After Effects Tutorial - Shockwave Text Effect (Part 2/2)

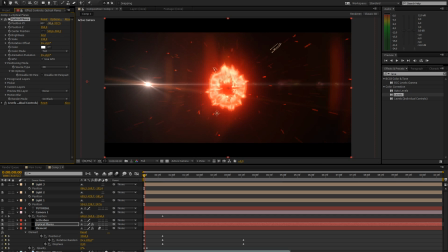(10:54)
that and then move it off-screen again and alright now we can go there and bring
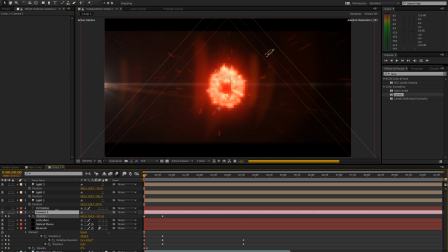(11:05)
back the camera a bit more on the very first frame to have it like kinda zoom in like
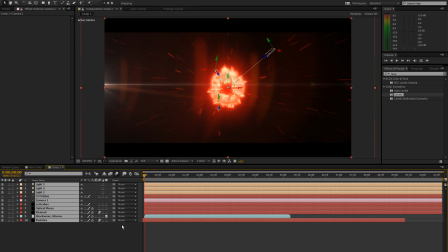(11:12)
that that's alright and now what it's gonna do let me just change the quality to half now what
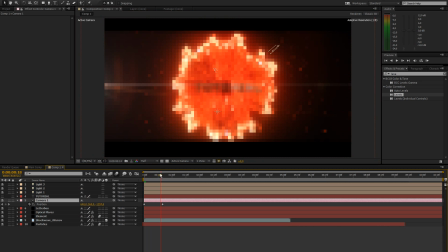(11:19)
it's gonna do is just reveal the keyframes it's just gonna zoom in as this pops on and that's just gonna add some more
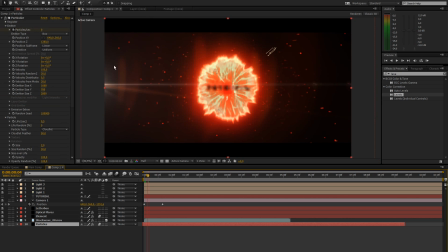(11:28)
nice motion blur to these particles and also I don't like like they kind of stop there and there so I'm just going to go to the emitter bring the x size and y size up a bit more like that even
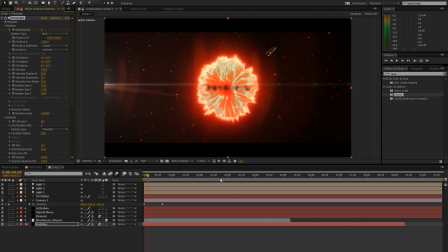(11:45)
more y a bit more all right so that's good so
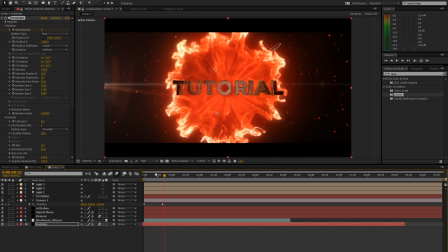(11:50)
now it's the camera is moving in while the text and the shockwave are coming on and it looks pretty cool so let's bring that up to full again all right what you
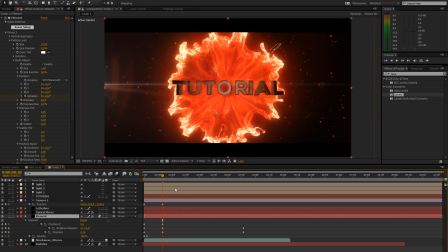(12:07)
could do now is go to your element layer and as this kind of
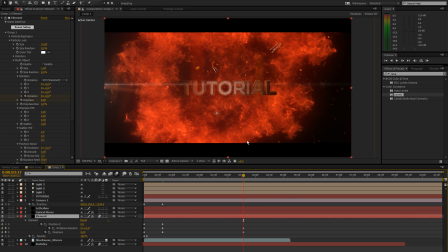(12:12)
rotates back and like goes to its final thingy like final look you can make this like go back in these space a bit now let's just do some simple math here so it's at position 0 for z space now
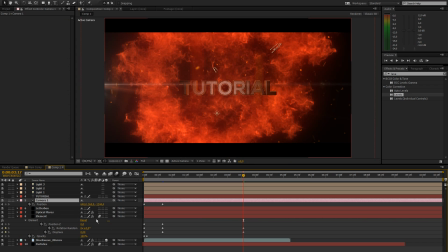(12:30)
because we want this to stay in focus since we have depth of field so we're gonna press a a
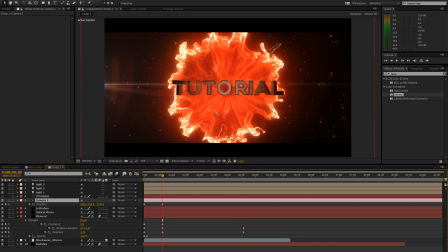(12:35)
first of all go to the frame where everything is like where it is right now and press AA on your camera to go to your depth of field options and just keyframe the focus
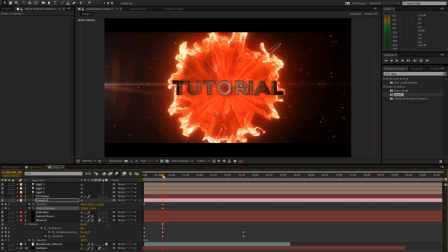(12:52)
distance at this frame like where the text came in where the camera moved in through a keyframe there so this is at 1244 and
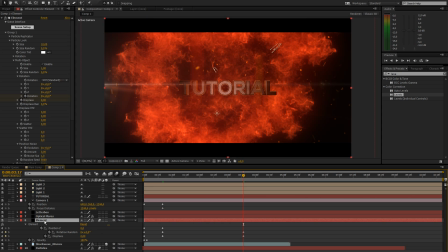(13:03)
just keep that in mind and on our element layer we want that to go back a bit so this is going back by let's say 400 it's maybe even too much but yeah now we're gonna go to this one and add 400
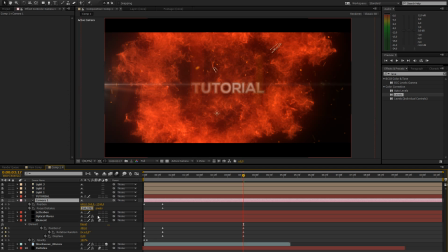(13:20)
to that maybe I think artifacts is that smart so we can just go there and type in plus 400 let's see yeah it actually works so yeah that's um just to make this stay in focus but what i want to do is i actually want to change the z position as well so
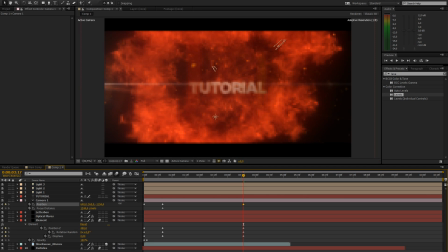(13:40)
i just want to like i want to go there and follow the text kind of so i'm just gonna do the plus 400 on that one like you could do either way but i prefer to have it like follow
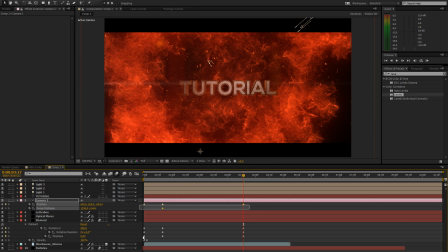(13:55)
the text. So that is that. So let's just go there. Easy ease of these keyframes. Just select all of them. Press F9 on your keyboard. That's just going to make the animation seem a bit more smooth.
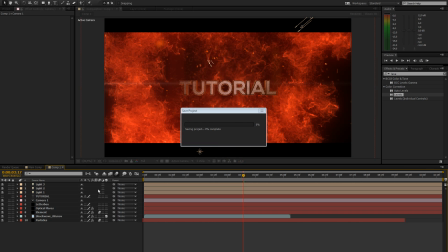(14:10)
And yeah. Jesus, this is a freaking long tutorial. But I like to go in depth and explain what I'm doing exactly and all that. So yeah.